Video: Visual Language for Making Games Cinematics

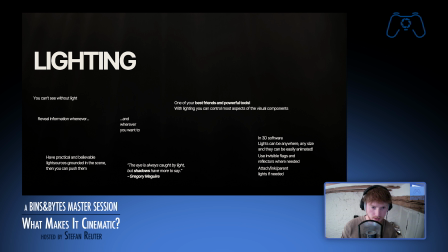Then there's a quote from Gregory Maguire: "The eye is always caught by light, but shadows have more to say." So that really says, like, you know, that the mind fills in the void.
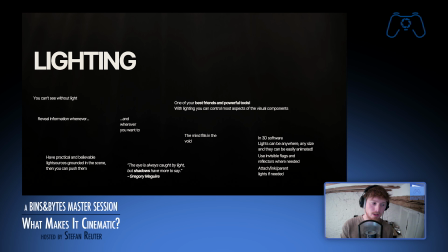So usually if you have something too lit up, it kind of loses the interest, right? It loses the contrast. It's getting into affinity. If the tone overall is the same, it kind of gets boring, right? So often what
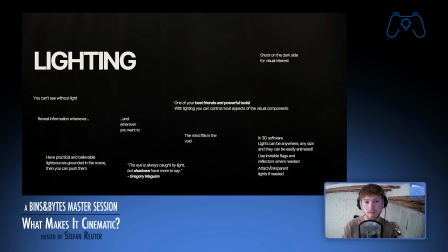happens in any cinematic video, sort of say, would be to shoot on the dark side of subjects or objects. So if a character, for example, you would have the simple 3-point light setup would be to have a key, a fill, and a backlight. So the key would be a strong light.
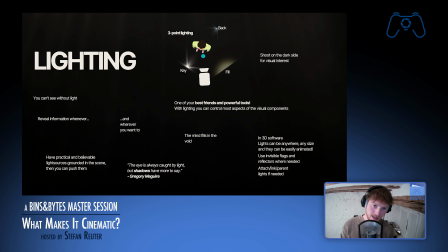You would want to place the camera probably on the dark side, so there's more shadows on this side of the face. You can have a little bit of a fill that helps you fill up some of that dark space,
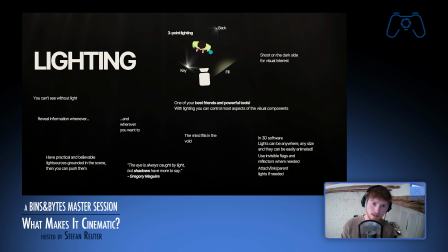so it's not completely dark. And then in the back you can have a light, a rim light, so to say, to help highlight the contours, the silhouette, the edges, the hair, and such.
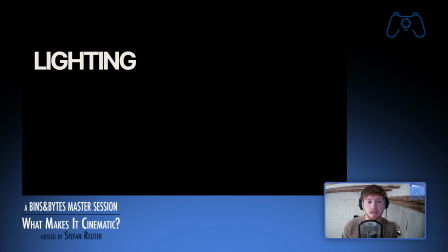But as a lot of things, it's really easy to overdo. Like, less can be more. Like, don't overthink it. It's a single well-positioned light source can be more effective than like 20
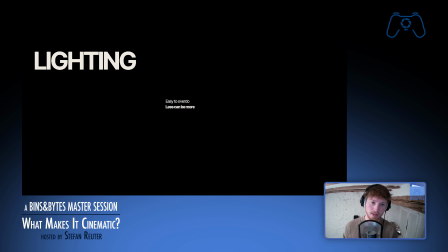small lights scattered across the whole scene. because they're also really hard to control, to manage. If you want to change something, it's really difficult. But yeah, less can be more.
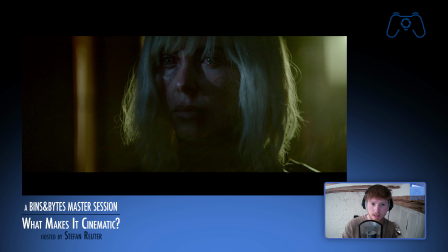So let's go through some of the examples I have here. So this would be kind of like a 3-point setup, I suppose. You have a key light over here that also gives you some nice eye reflections. You want them, really. That makes your character alive. You even get like a small little triangle here.
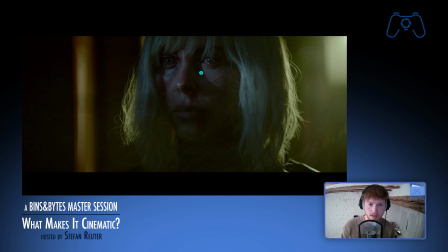It's quite harsh. The shadow is really, there's a line here. It's not really soft. But you have some fill light over here, so there's still detail in the dark areas here, in the shadows. So that's kind of nice. And you have the classic, the rim light, which kind of gives you this edge here.
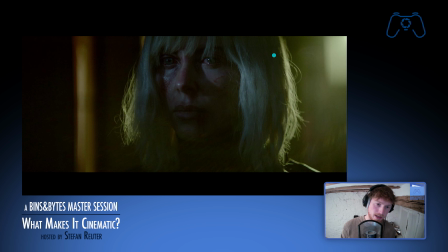It separates the character from the background and makes it pop just a little bit more.
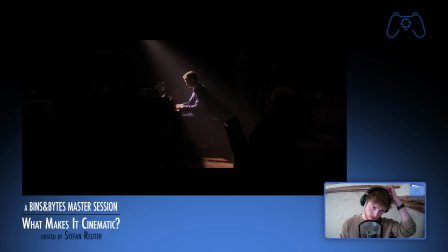But also, light is really great for storytelling, right? Like if you want to really literally shine a spotlight on someone, you can just easily do that and separate them completely if you want to.
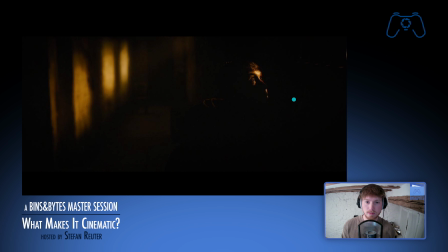You can also have people look into the light or looking for the light in the dark. So that tells also a lot of things, right? And even get those nice details in the back. But again, the eyes are really important. We, as humans, always gonna look for the eyes.
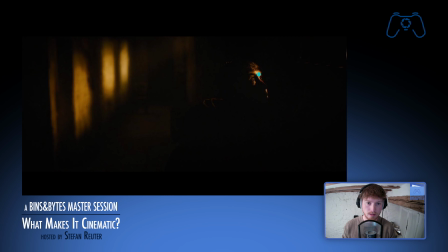We're gonna that's like a visual interest for us.
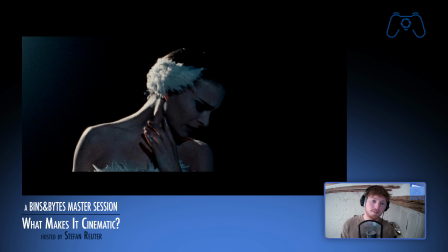Then you have an example here where she's looking away from the light, right? So that's also a lot of storytelling going on here. Like there's a harsh light coming in, but she's looking away. And if you know the story, it kind of makes sense, right? So it's introducing a lot of cool features here.
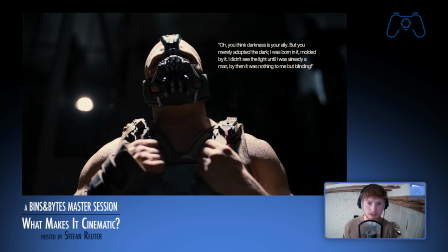And then you have Bane, who's kind of like, you think darkness is your ally, but you merely adopted the dark.
I was born in it, molded by it. I didn't see the light until I was a man, but by then it was nothing to me but blinding.
So you kind of get this classical top light, very dark eyes though.
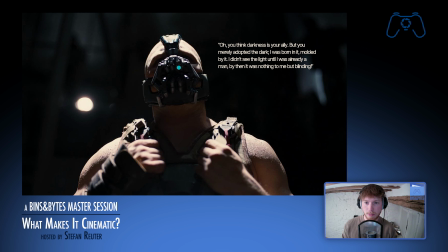It's very harsh, very bright. And he's stepping like out of the darkness into the spotlight.
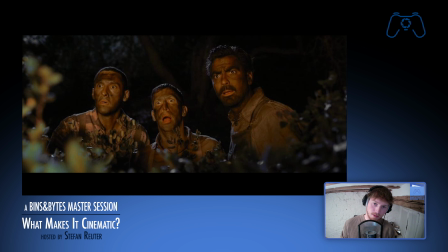You can also have light almost like a comedic effect, like frontal light, for example.